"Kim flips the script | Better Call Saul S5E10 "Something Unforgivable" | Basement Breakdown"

In her mind, she's distilled it so that the formula can be executed without the recklessness and emotionality of Jimmy, and without compunction.
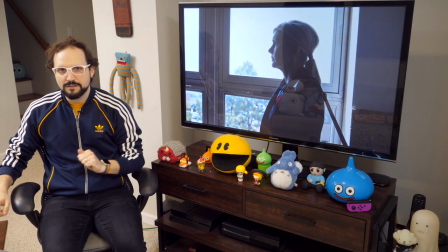252s
This is important, because Kim believes that she can offset her bad acts with good ones,
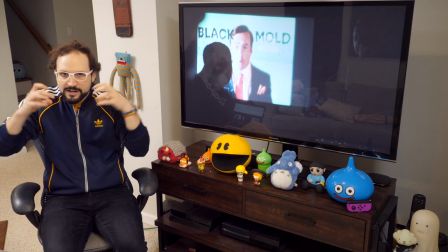258s
and thereby she hopes to ward off the black mold of moral rot that has consumed Jimmy's soul, as we've seen in this season and past seasons.
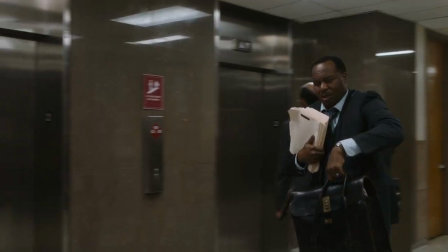267s
Balancing that personal ledger of good and evil is Kim's mission as she speaks with Grant from the Public Defender's Office.
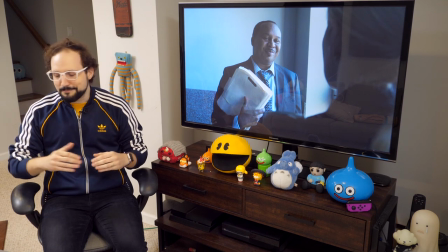274s
I love Grant. The background of the Breaking Bad Better Call Saul universe is just filled with public servants like Grant. They're decent, they're dedicated, but they're jaded from years spent in a flawed system. They carry themselves with what I'd call a healthy cynicism, and as such they tend to look askance at Kim's moments of bold idealism.
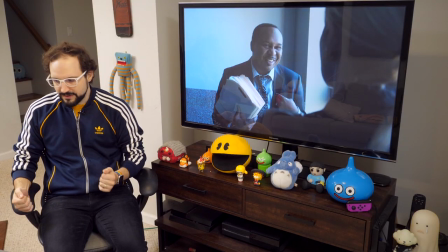296s
As Grant does here, when Kim asks for the really tough public defender cases, he points to his heart and speaks the truth in the room.
You want the clients that'll get you, you know, in here.
Grant's suggestion is that Kim is looking to cleanse her soul, and it's fair to say that that's accurate. But the moment has a darker note, too,
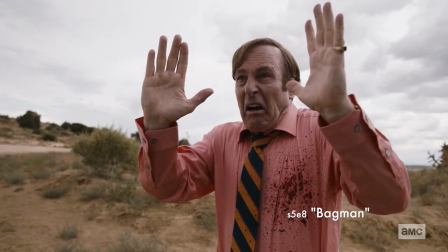315s
because Grant is pointing to this same spot that has been used to punctuate Jimmy's trauma in the later episodes of the season here. In revisiting this spot with this jabbing motion, I sense a faint hint that Kim is not working in Jimmy's best interests.
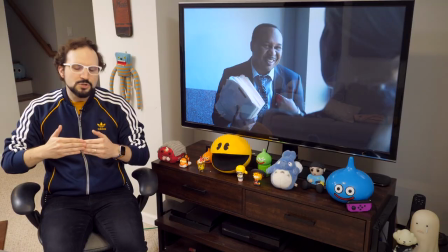332s
It foreshadows the crisis of trust that ends this episode and ends the season. To me, it also foreshadows conflict that may be yet to come in season six.
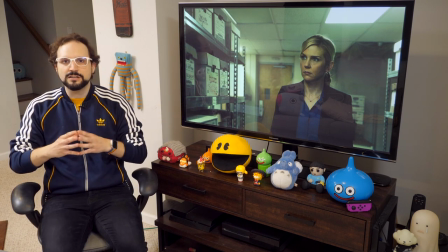340s
That's just my guess. Kim's approach, I think you would call it utilitarian, if you were a philosophy student.
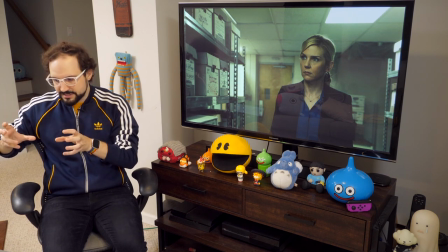346s
She's accumulating these good acts, like currency, stocking up on the good deeds that will nourish her.
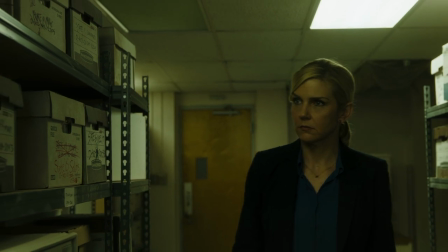352s
So she has license in her internal moral calculation to spend that virtue money, those virtue bucks, on the bad things that really thrill her. So her tack is, give me those tough cases, because those are worth the most virtue bucks.
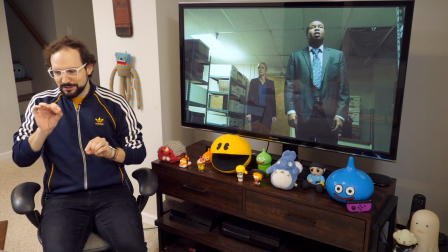368s
Grant keeps piercing this bubble of Kim's heroic self-image, though.
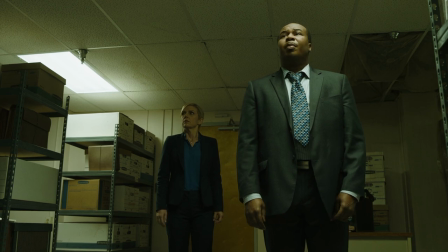373s
Like his remark about burnouts.
Had more burnouts than usual this last quarter.
When he first brings up this word burnouts, it seems to impart a certain heroism, right? Because the idea is that this public defender work is so harrowing that some people just can't handle it anymore.
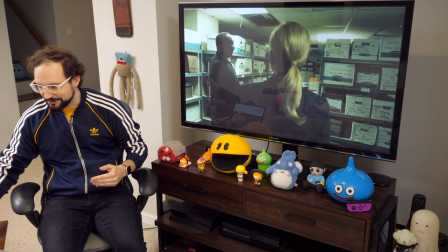390s
It makes Kim seem maybe valiant and courageous that she's taking it on. But then Grant explains what he means by that word.
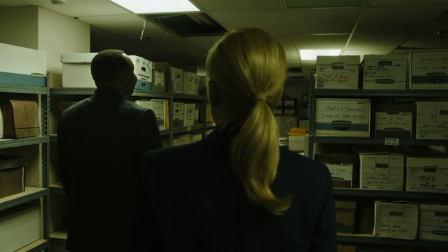397s That's what I call taking that private firm gig, getting that sweet company car, burning rubber on your way out.
After he explains it, the image is now one of everyone else fleeing to greener pastures. In that light, Kim sounds...courageous, maybe, but also kind of foolish, right? At the very least, out of sync with her professional community, because the image is everybody's going this way, and here's Kim going in the opposite direction.
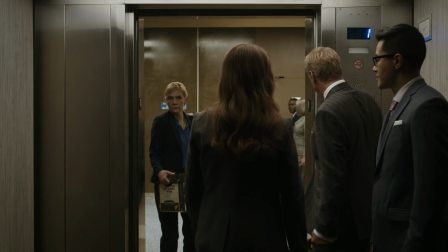422s
It's a dynamic that sets up her encounter with Howard. They meet first in the elevator.
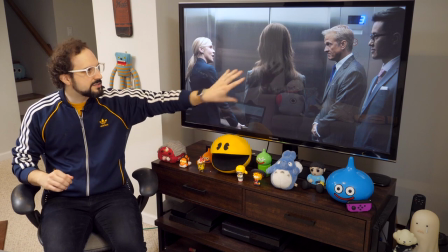427s
Howard introduces Kim, tells her story to the associates here. Howard doesn't have the latest on Kim. It would be simpler for Kim to just let it go, but she is just not in a mood right now to have someone else tell her story for her.
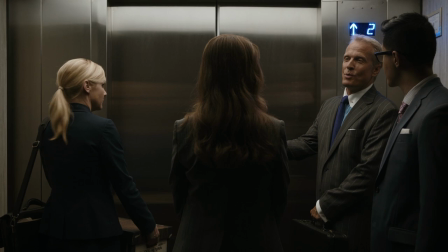440s
Unfortunately, that is all Howard wants to do in this sequence.
This is Kim Wexler. She's an HHM alum and now heads up banking at Schweikert & Coakley.
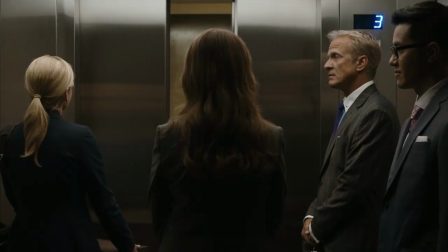448s
They get off at the third floor. The three glows in the frame.
Take care, Howard.
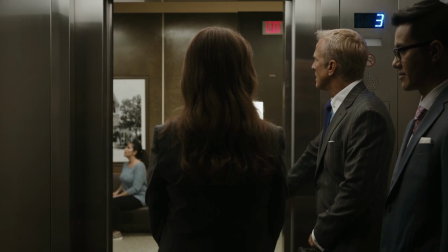452s
There are a bunch of threes peppered throughout this episode. sort of a stylistic tick of Better Call Saul,
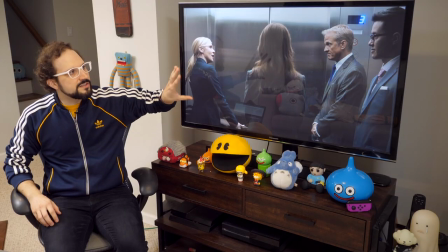457s
I've said it before, when you see a three featured this prominently in a dialogue between two people,
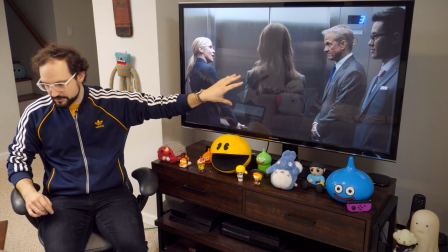463s
and it certainly is prominent here because it's called out in the script.
What for? Three, please.
When you see that three so prominently, to me it's an invitation to consider the third party that's influencing the dialogue that's happening on screen.
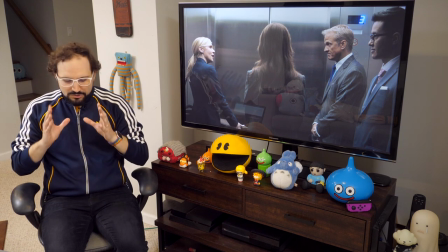478s
At least I'm going to take it as such. Most explicitly, the third party is Jimmy.
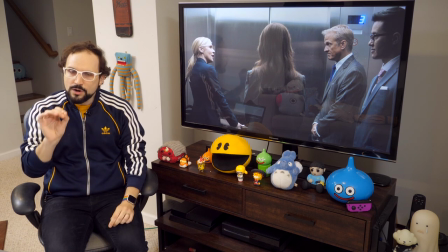482s
He becomes a subject of their conversation, but most poignantly, I think the third party is Chuck.
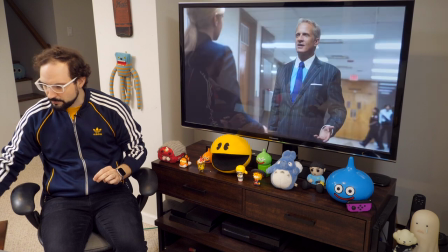488s
And I'll explain why I think so.